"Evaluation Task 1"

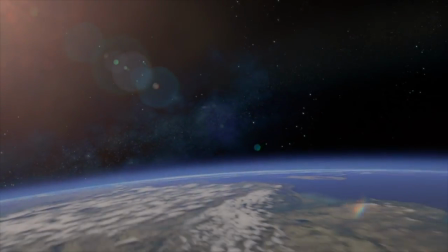I have created a teaser trailer that falls within the chick flick genre with a seasonal theme of Christmas.
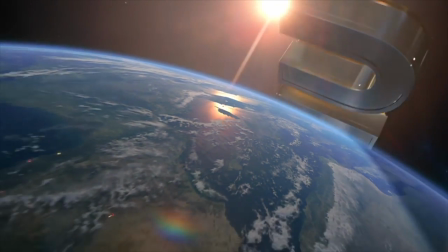Something which was fundamental in making sure I created a professional and realistic trailer was researching codes and conventions that commonly appear within trailers.
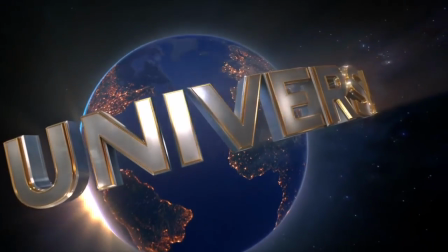I was conscious to adhere to these codes and conventions in order to make my trailer as appealing and as realistic as possible.
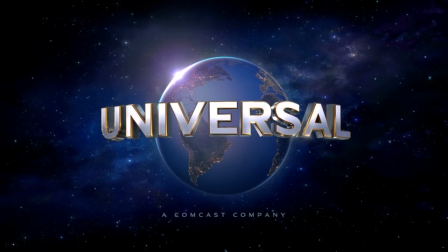Some of the conventions which I used in my trailer consist of institution logos,
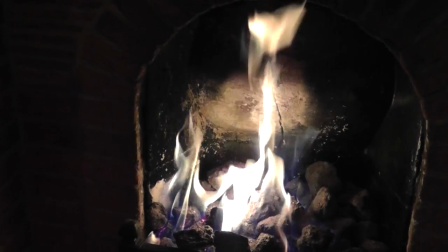including the film distributor and the production company, bookmarks as they are also called.
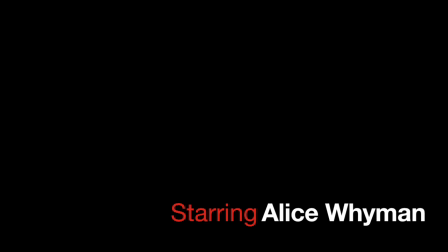Moreover, this allows the audience to immediately grasp a feel for the trailer. For example, with a distributor like Universal, it was evident that the film was going to be distributed to a wide audience, something that I wanted to replicate in my film.
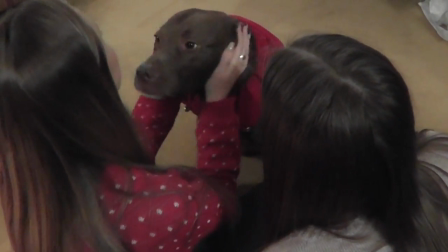It was very important that we chose our intertitles very carefully, taking into account intertitles that are conventional of this genre. Therefore, we conducted some research into intertitles that would be appropriate for a film that was mainly associated around a female cast and had a narrative that was fitting to the chick flick genre.
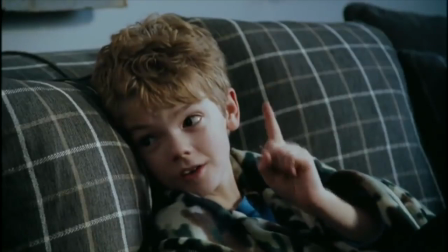Again, Love Actually, the 2003 seasonal chick flick film, came into play as these were exactly the intertitles that I wanted to replicate.
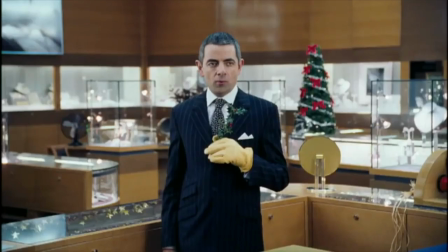Inspired by the simple sans serif font with a festive red and white colour scheme with a black background,
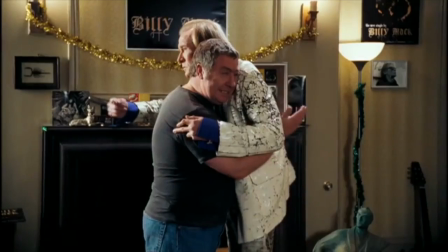we created some almost identical intertitles that appropriately fit the genre of our trailer. Like in real text, we weaved in our intertitles with a black background.
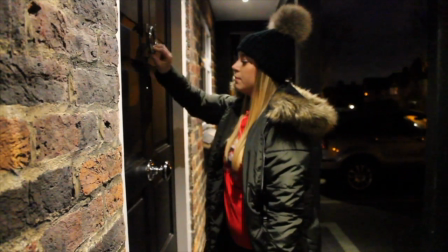They worked very effectively, and the white and red colour scheme complemented the black background appropriately.
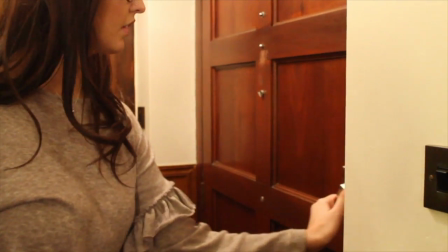We chose to keep the same sans serif font for the title of our film as well as the intertitles,
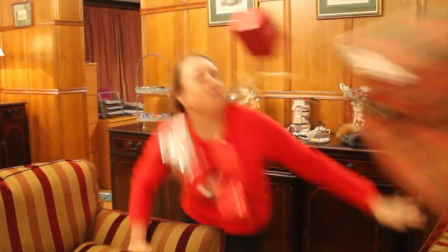as we wanted to keep everything consistent, deploying a more sophisticated professional standard.
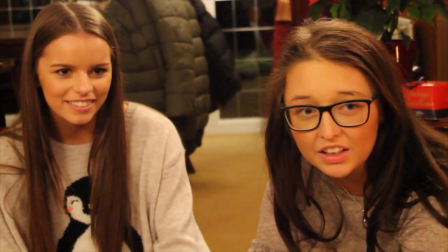The characters in my film consisted of an all-female cast, which is conventional with the chick flick genre, due to the targeted demographic being mostly females.
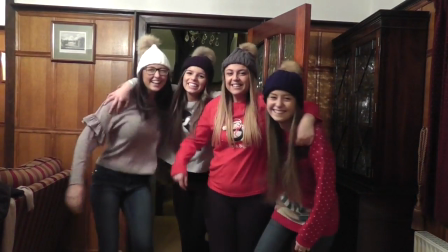My main aim was creating characters that allowed the target audience to identify.
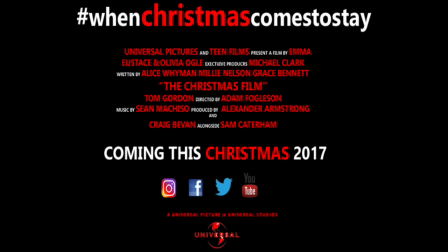Therefore, the characters being all female and the narrative consisting of the struggles within a friendship group, which is a common issue in today's society.
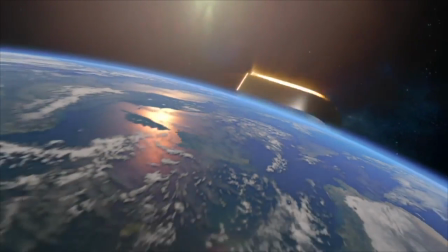I think I've done an appropriate job of meeting my aim. Similar to those characters in films such as Mean Girls, etc., the actresses I chose all conform to the male gaze.
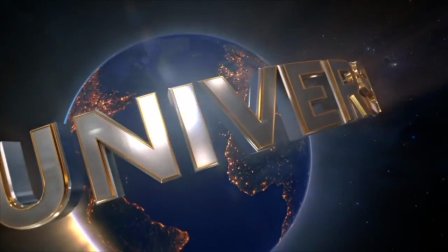However, I did challenge this convention, as my characters are not sexually objectified, which is something that we commonly see in the chick flick genre.
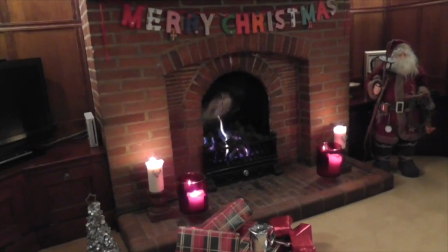The editing, pace and sound of my trailer reflects the conventions of this genre, as I included montage shots before the main action commences.
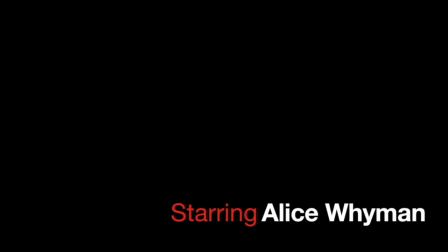These fast-paced montage shots included various shots of festive mise-en-scène that gives the audience
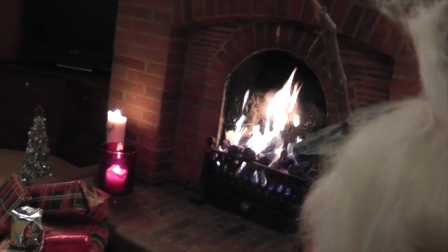an immediate indication of the seasonal theme of Christmas and sets the scene appropriately. Despite this, the shots which are incorporated into my trailer,
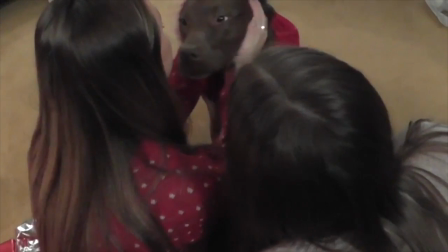including 2 shots and point-of-view shots accompanied by the continuous music, suggest a relationship and companionship that is amongst the group.
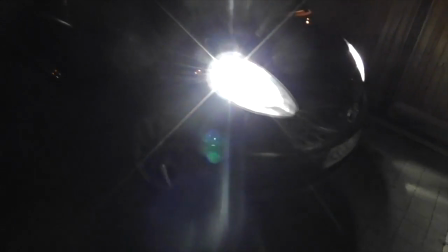However, with the loud cutting music when the 4th character is introduced, this suggests an immediate absence of companionship.
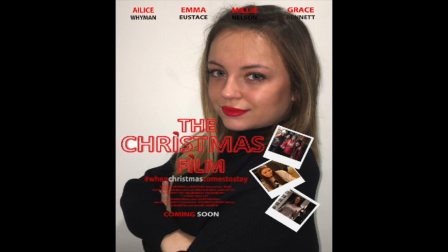Nonetheless, it wasn't just my trailer which I needed to know the common codes and conventions of. The 2 ancillary tasks were vitally important to my A2 portfolio. For the poster, I immediately took inspiration from a chick flick film called The Perfect Man.
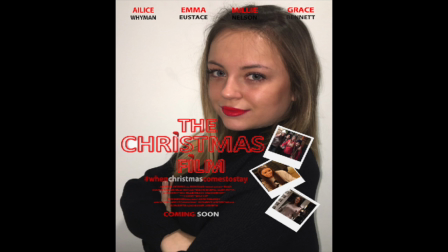Based on this poster, my own poster featured the main female protagonist as the central image, which indicates that she is going to be the main focus of the film.
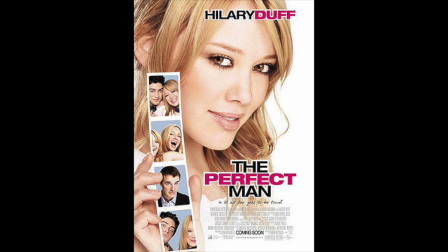This is a common convention of posters, as they usually feature the main character as the central image.
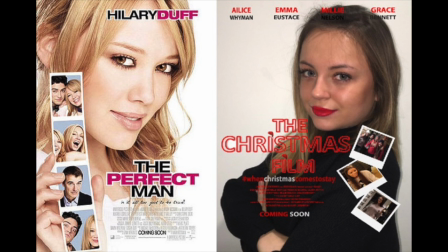Also, something else I was conscious to replicate on my poster was the institutional information in small print, usually positioned on the bottom of the poster. This is something I included in my poster too.
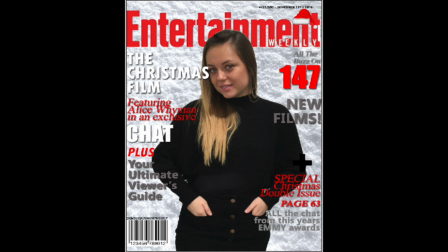In terms of the magazine, I researched into various magazines of my genre, as well as magazine institutions I could use.
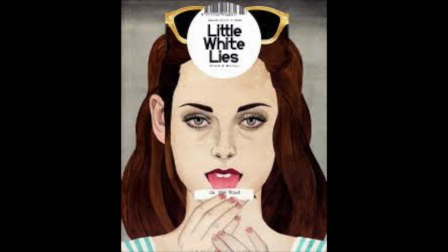I looked at different magazines such as Empire, Little White Lies, Sight and Sound, and Entertainment Weekly.
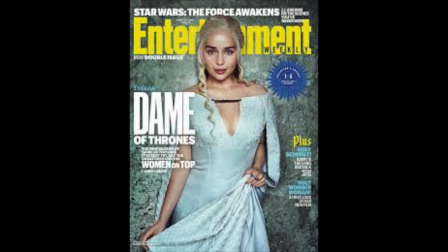However, I found that Entertainment Weekly was the most appropriate for my film, as it includes films of a range of different genres,
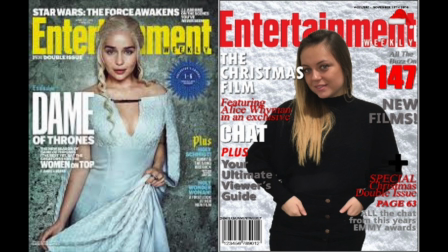also some independent films, as well as the big Hollywood blockbusters, which is fitting for my magazine. The central image is a full-length shot, again, of the main character.